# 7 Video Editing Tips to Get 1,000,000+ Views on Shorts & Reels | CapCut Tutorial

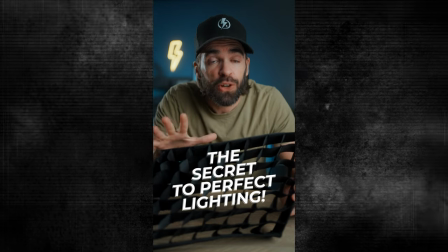So the first five seconds, that's important. that's where you either reel the viewer in or you lose them I mean it just takes a second of hesitation or a second of the loop the loser a second of the well maybe it's a loser a second of the viewer losing interest and he or she will just swipe away you know loser so yeah you have to grab their attention in the first five seconds and grab them and don't let them go now how do I do that
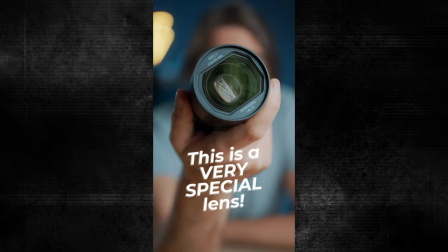well the first sentence of every short i make tells the viewer what the short is about but it doesn't tell everything you know because you want them to watch everything till the end for example a question is this the best 35 millimeter lens ever it's a question you know what the short is gonna be about but you're gonna have to watch it till the end to know the answer and to visually stimulate the viewer i always use a cool animation
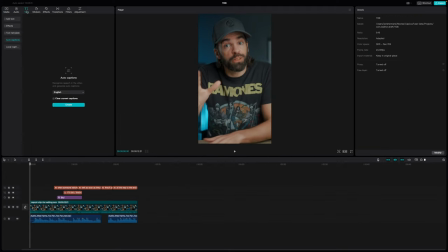to support that first sentence so a text animation I don't use the boring captions for the first 5 to 10 seconds. I delete those and then I use one of the more interesting text animations. That's what grabs the viewer's attention. Again, you have to use everything to your disposal to grab the viewer's attention and never let them go for a minute. Stimulate the viewer. Visually. Make them curious. The first 5 seconds are key. something else I also always do to grab the viewers attention is zooms so yeah it's a simple digital zoom to pull the viewer in to bring him closer to me so I can grab him and never let him go and I actually use these zooms throughout all my videos but for a real or a short I always try to put one in the first five to ten seconds and like I said it's better to put it in the first five seconds.
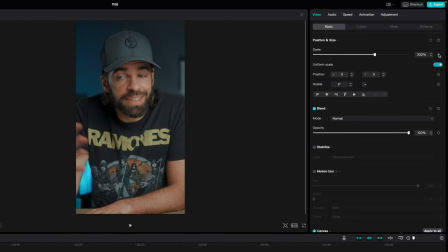So in CapCut just put the playhead where you want to zoom to start, hit the little diamond to create a keyframe for scale,
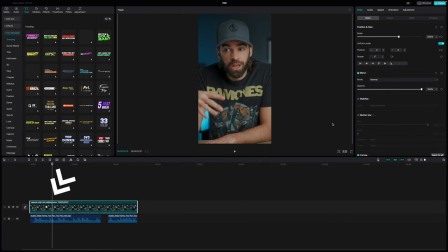then move the playhead a few frames, create another keyframe for scale again, and then just scale the video. And now the video will zoom in over time. And the closer you put these keyframes together, the faster the zoom will be. And you know, creating these zooms is super easy. The difficult part is timing the zoom.
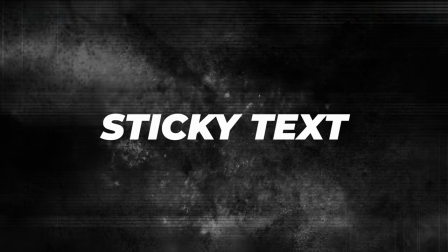That you have to practice a little bit. Ok, and then a final technique that I sometimes use is sticky text. So I stick text to an object in the first 5 seconds of a video. And again, it's nothing crazy, it's just a small visual stimulus for the viewer to keep them engaged. It works!
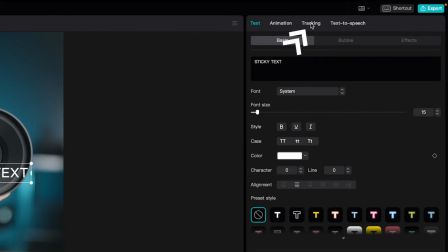So in CapCut, just put some text on your video, then go to tracking here, and put that yellow box over the object you want to track.
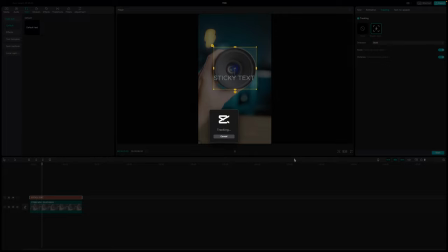Hit track, and well yeah, that's basically it. now the text sticks to the object and it will follow that object so there you go a few simple things you can do to take your shorts and reels to the next level but again content is king editing alone won't give you millions of views the combination of great content and great editing that's the magical combination master that combination and you'll be one step ahead of the competition thank you so much for watching I'll see you in the next one